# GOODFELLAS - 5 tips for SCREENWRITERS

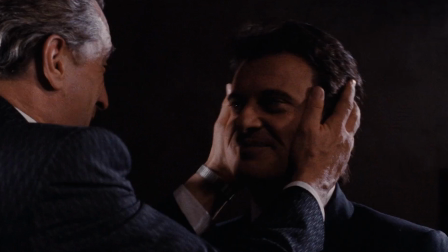As far back as I can remember, I always wanted to create YouTube videos, with tips for screenwriters.
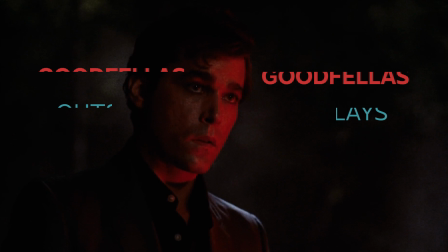To me, being a YouTuber was better than being a president of the United States.
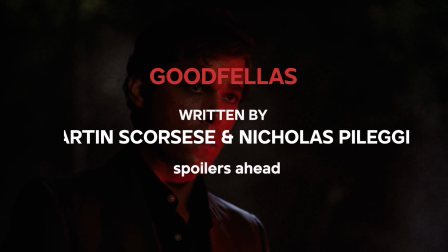And today we break down arguably the best gangster movie ever, Goodfellas. It's a true story of a gangster Henry Hill and an adaptation of the book Wiseguy by Nicola Spileggi, who also co-wrote the screenplay with Scorsese.
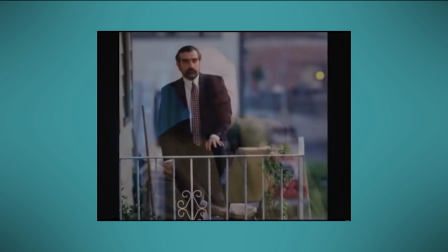Hello? He said, yeah, my name is Marty Scorsese. He said well I'm calling it because he said I just read your book.
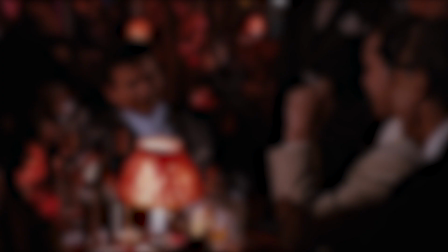And he said I've been looking for this book for years. I said well I've been waiting for this phone call all my life. And the rest is history.
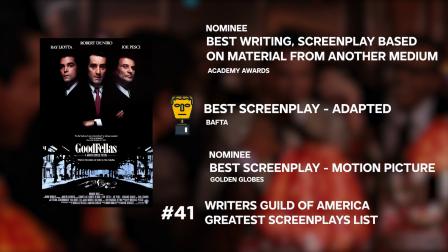The screenplay was nominated for an Oscar, won a BAFTA and it ranks number 41 on Reuters Guild of America greatest screenplays list.
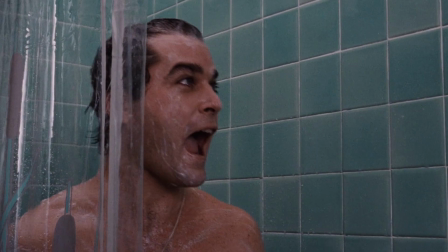Whenever I come across this movie on TV, there goes my next two hours. I have to watch it.
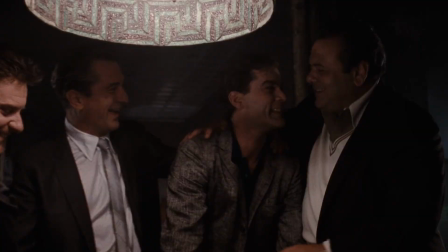But why is this movie so intriguing to watch? Well, so many things. But let's start at the beginning.
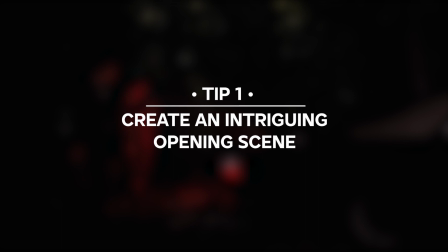Come on f**kos, let's go for a ride.
Tip number one, create an intriguing opening scene.
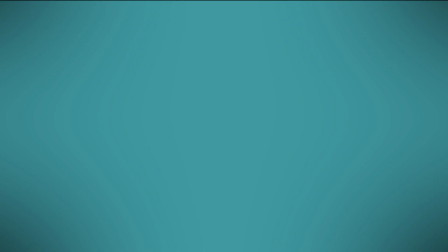In Goodfellas, we have a flash forward opening scene, which is also called a fabulous structure. Meaning, that in the beginning we show a scene from Raider in the movie, and having the audience question how we got there.
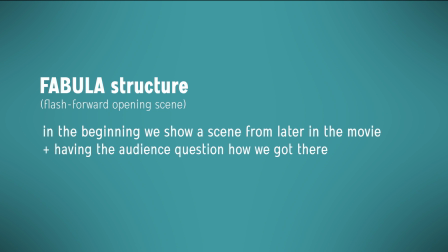It's a screenwriter's tool that can work or not, so make sure you have a good reason to put it there.
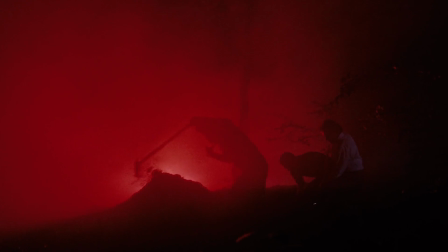Let's see why Scorsese decided to do it.
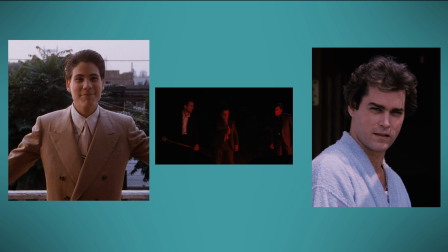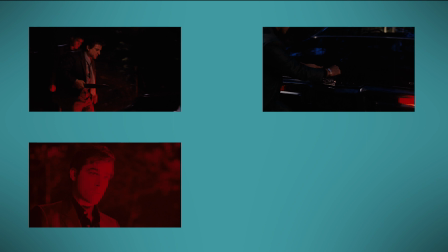put it in the front and he says when he they kill him put the trunk down then I'll freeze on Ray Liotta looking out
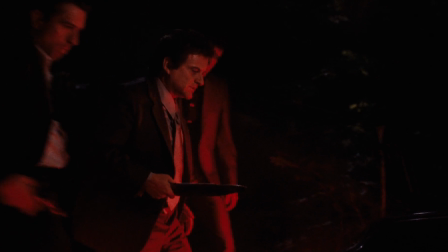and then bam you're in the movie so as Pelagio explained Scorsese thought the script was too slow so he needed to hook the audience that was the first reason
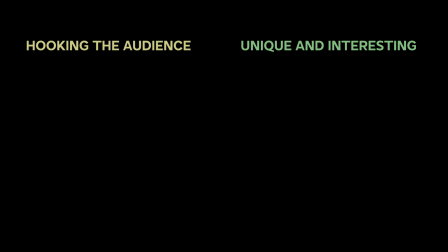the second reason was that this scene was always interesting to him reason number three the scene is
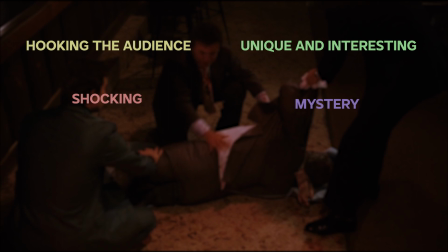shocking because of the brutal violence number four the scene has mystery to it What's the noise in the trunk?
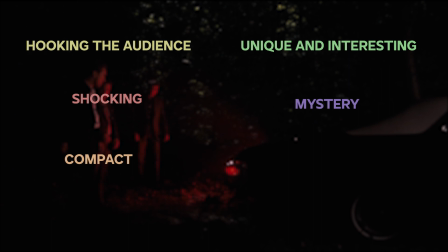Number 5. The scene is perfectly compact, so it gives a lot of information and exposition in the least possible time.
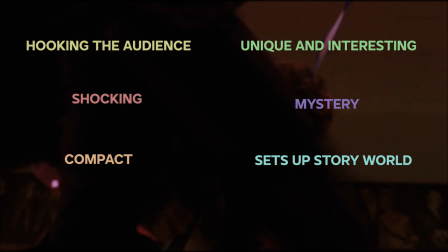Number 6. It perfectly sets up the violent and dangerous world in which Henry will be operating in.
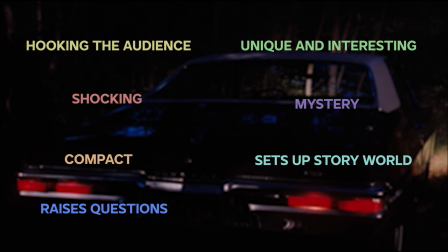And the most important ingredient of the opening scene. It must raise a lot of questions for the audience.
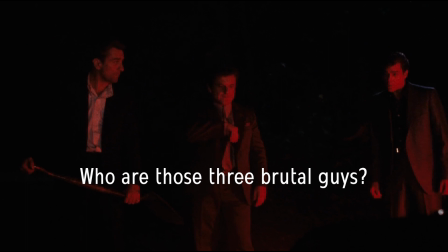So after seeing that scene, our minds are racing with questions. Who are those three brutal guys?
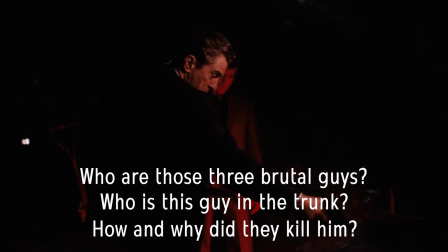Who is this guy in the trunk? How and why did they kill him? But the opening scene wouldn't be perfect without a great scene ending.
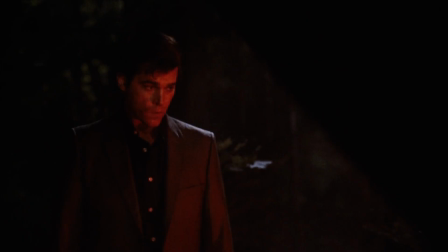And this scene ending is so amazing that it became most quotable line in gangster movies ever.
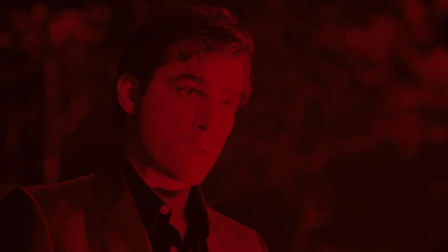So with this line we perfectly end the opening scene, while at the same time we hook the audience for the rest of the movie.
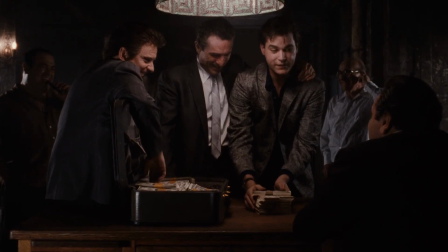As Billy Whiter said, grab him by the throat and never let him go. So now we have the audience hooked, but now we have another problem.
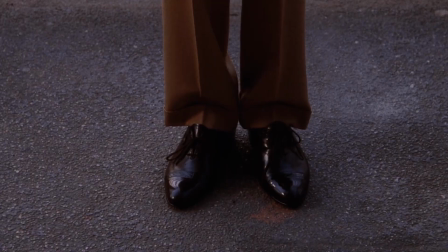Will the audience want to follow Henry as a protagonist, who is obviously not a decent person?
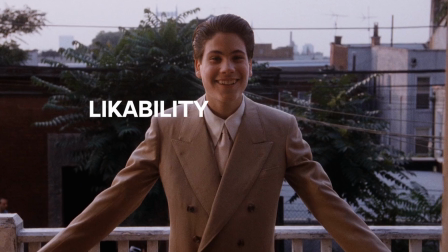And here is where likability and voiceover come in, which will be our tip number 2 and tip number 3.
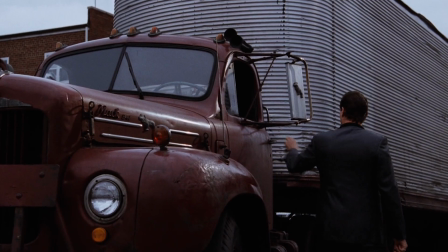Let's first take a look at likability. Tip number 2. How to make anti-hero likable.
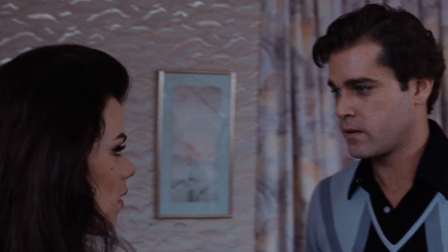So Henry is not a good man, he steals, he beats people up and he cheats on his wife.
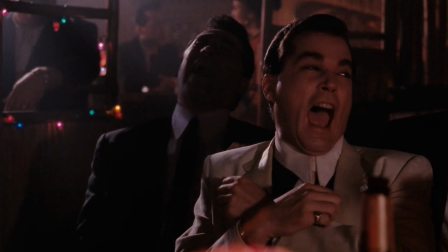Yet somehow we must make him likable enough, so the audience will want to watch the movie with him as the narrator.
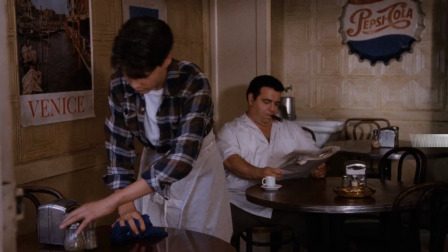So how do we do that? The first trick is we must play on the empathy, not on sympathy.
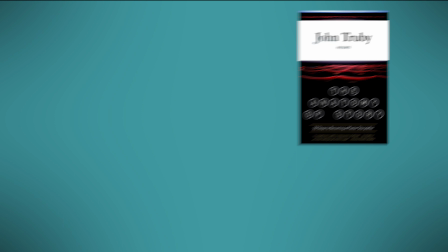And John Truby perfectly explains the difference between the two in his book The Anatomy of Story.
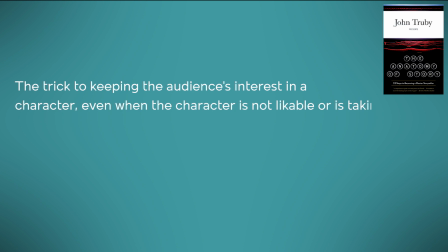The trick to keeping the audience's interest in a character, even when the character is not likable or is taking immoral actions, is to show the audience the hero's motive.
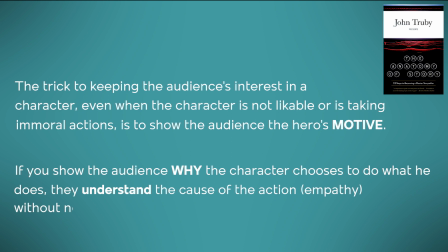If we show the audience why the character chooses to do what he does, they understand the cause of the action, empathy, without necessarily approving of the action itself, sympathy.
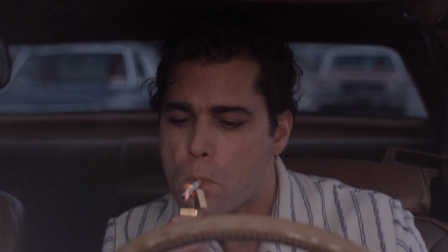So now let's see, what writing methods should you use to make the audience feel empathy for the unlikable hero. First thing is, we must start out loving him. Scorsese skillfully structured the early portions of the film, where Henry is enthusiastic and likable,
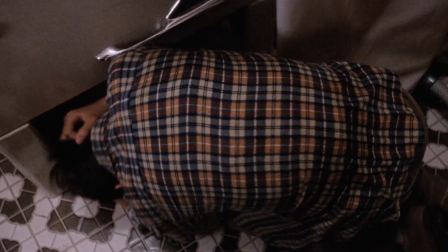and because of that we then remain sympathetic to him throughout the movie.
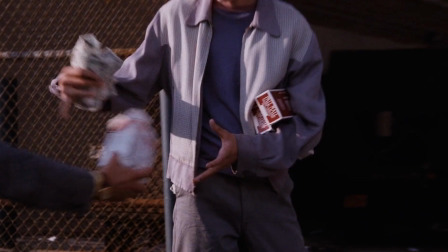Second, make him an underdog, a small time low level wannabe who works hard to make his dream a reality.
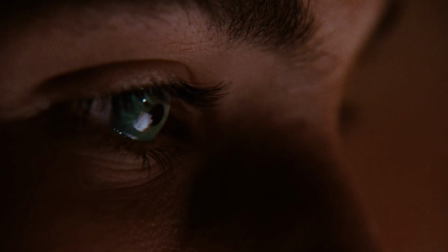Audiences love a struggling character who goes after his dreams. Third, make him excited.
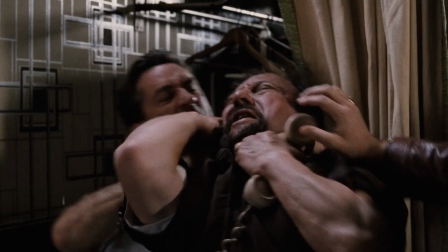To me, being a gangster was better than being president of the United States.
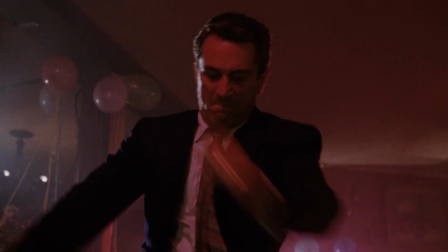Four, make him be surrounded by far worse guys than him. Henry is far less cold-blooded and violent than Jimmy and Tommy, and he doesn't kill anybody in the movie.
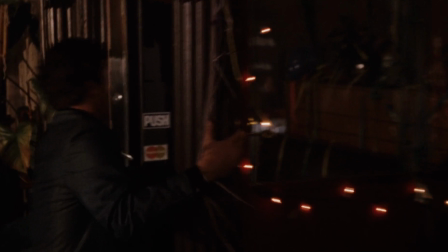So because his friends are murderous sociopaths, in comparison to them, Henry doesn't look so bad.
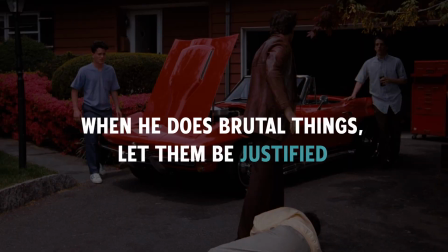5 When he does brutal things, let them be at least in some way justified.
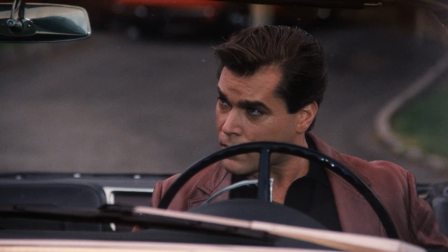For example, in the scene in which he takes revenge on a neighbor who upsets his wife, he is shockingly violent.
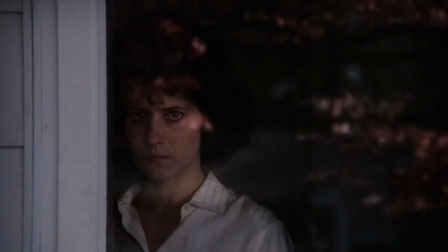But the scene is designed with a deliberate tinge of twisted morality because he is defending his wife.
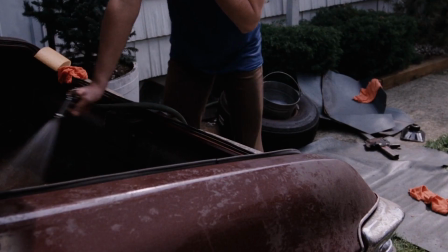6 Make him do little good and sensitive things. Let him puke when he is digging up Billy Bats corpse, so we see him as a bit vulnerable.
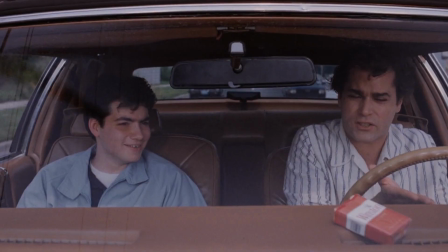Let him make dinner for his disabled brother, so we see him as a caring person.
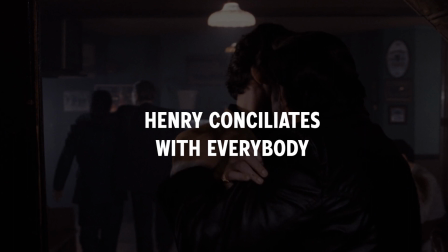7. Henry is conciliating with everybody and doesn't bust anybody's balls for the money.
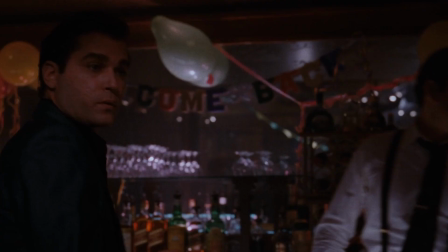He is kind of a peaceful negotiator when Jimmy or Tommy get too violent with their victims.
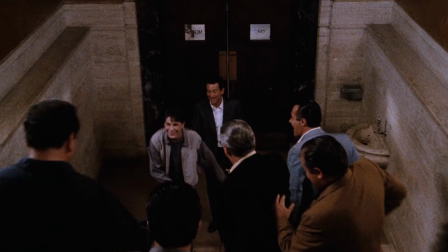Other characters in the movie all like Henry and that makes the audience like him also.
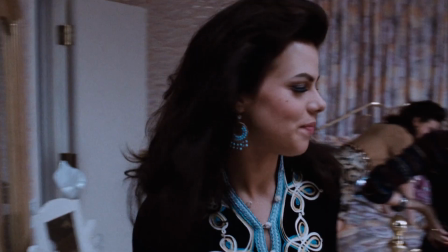There is one more great device we can use to make Henry more likeable and that device is voiceover.
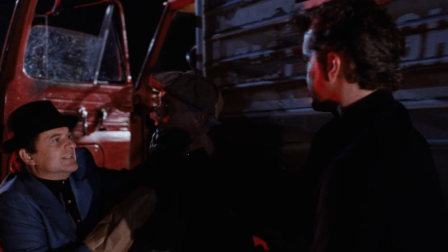With voiceover he is explaining to us the reasons for his choices, so we get a better understanding of why he did something unlikable.
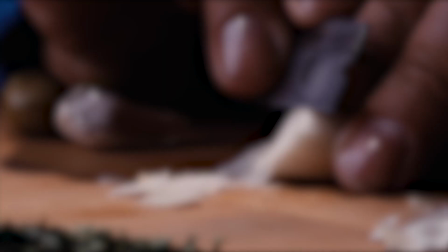His narration can be very powerful in that way, making us more tolerant for the terrible things he does.
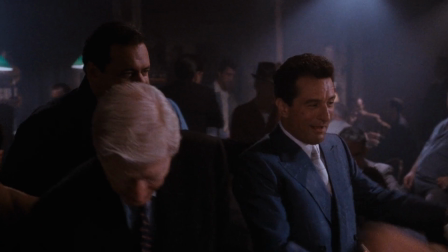Tip number 3. How to write compelling voiceover. Many screenwriting books will tell you not to use voiceover, that it's a lazy device or a crutch.
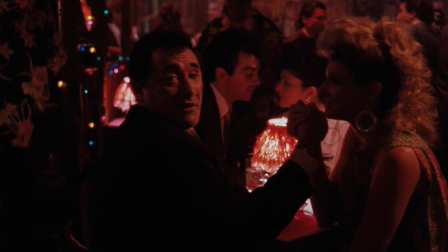But Goodfellas is an excellent reminder for what an amazing screenwriting device it can be when done right.
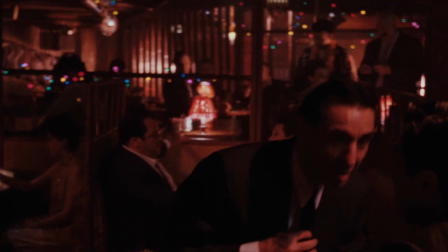And Jimmy two times, who got that nickname because he said everything twice. I'm gonna go get the papers, get the papers.
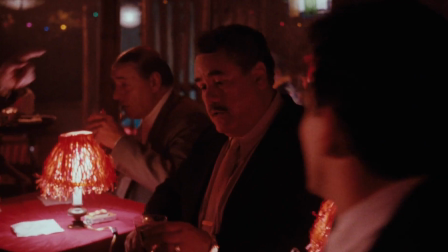Let's see how Scorsese creates such a powerful voiceover.
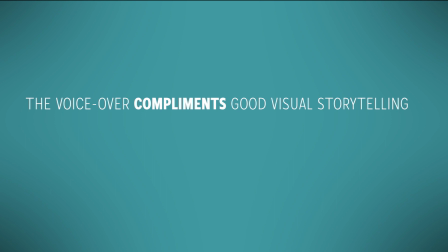Goodfellas basically requires a voiceover, because it's an adaptation of the novel, so it allows Scorsese to get all the necessary information into the film. The voiceover in Goodfellas complements good visual storytelling, rather than compensating for a lag thereof.
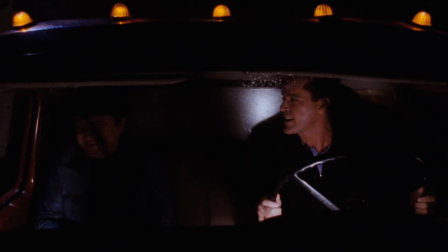It adds another layer to what we see on the screen. It's not just Henry Hill's story, but his inner desires.
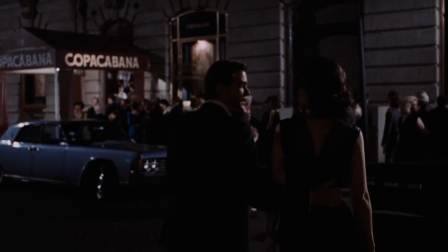It works so well because Scorsese uses voiceover with a distinct purpose, which is to build an intimate relationship between the character and the audience.
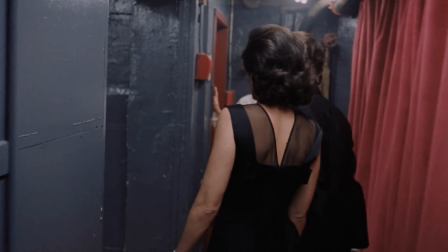With voiceover Henry becomes our tour guide,
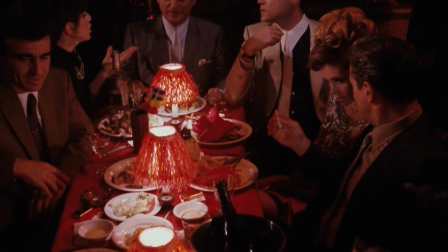our inside man and lets us into this underworld secretive organization a very few people have access to.
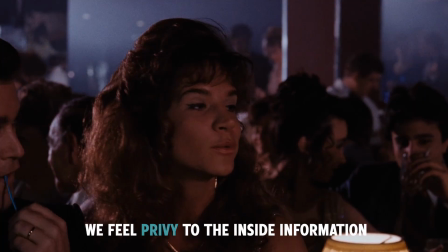what was always for the girlfriends.
We feel privy to the inside information to be able to know what's really going on
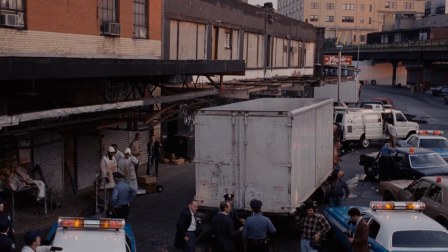behind the curtains and the ins and outs details of the mob life in New York.
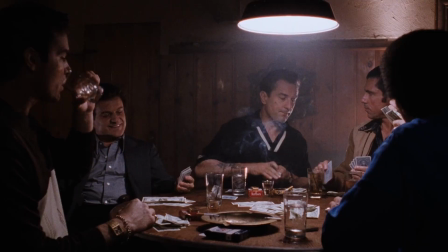If you're part of a crew, nobody ever tells you that they're going to kill you.
And the more secretive the subject matter is, the more we are interested.
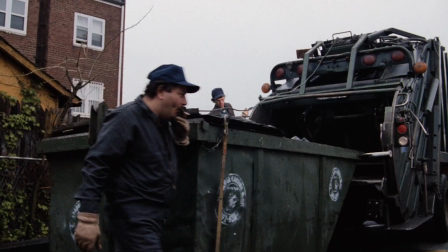Never write on your friends and always keep your mouth shut.
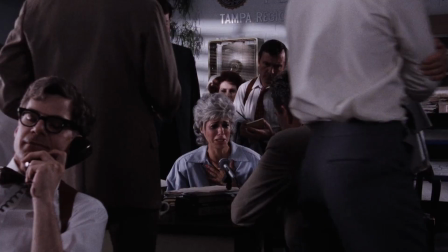But remember, this only works if the subject matter is fascinating and if the narrator is telling us the information we don't already know.
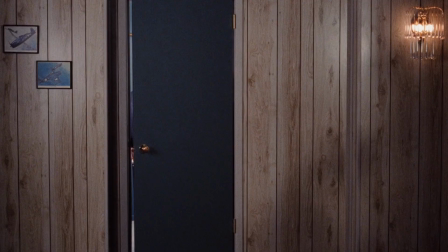Voice-over can also be used for the element of surprise and in Goodfellas it is masterfully used for a major story reversal.
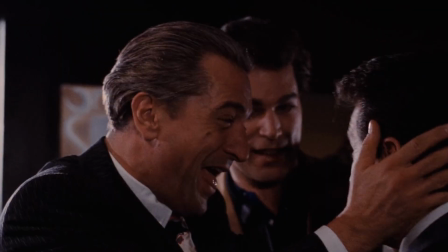Henry's narration explains at length how Tommy will get made and how Jimmy is happy for him.
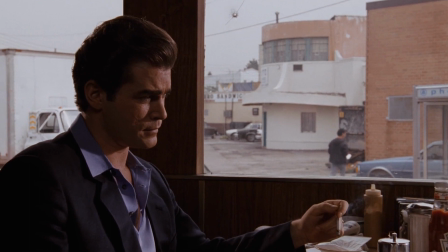At this point in the movie we completely trust Henry's narration.
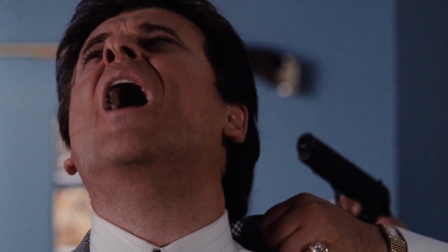So when the scene arrives and Tommy instead of being made receives a bullet in the back of the head, it's pretty shocking and a huge surprise for the audience.
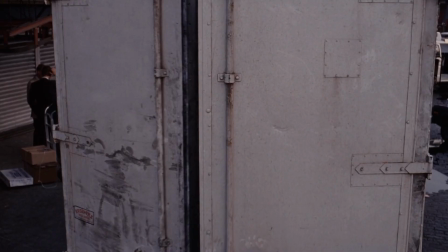Scorsese also uses narration to give quick background information and explainers in a clever way.
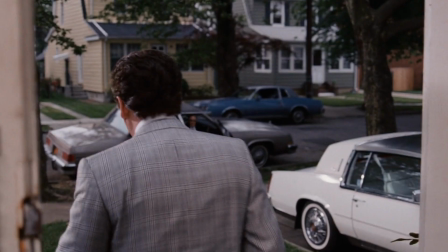For example, he explains why they are called good fellas.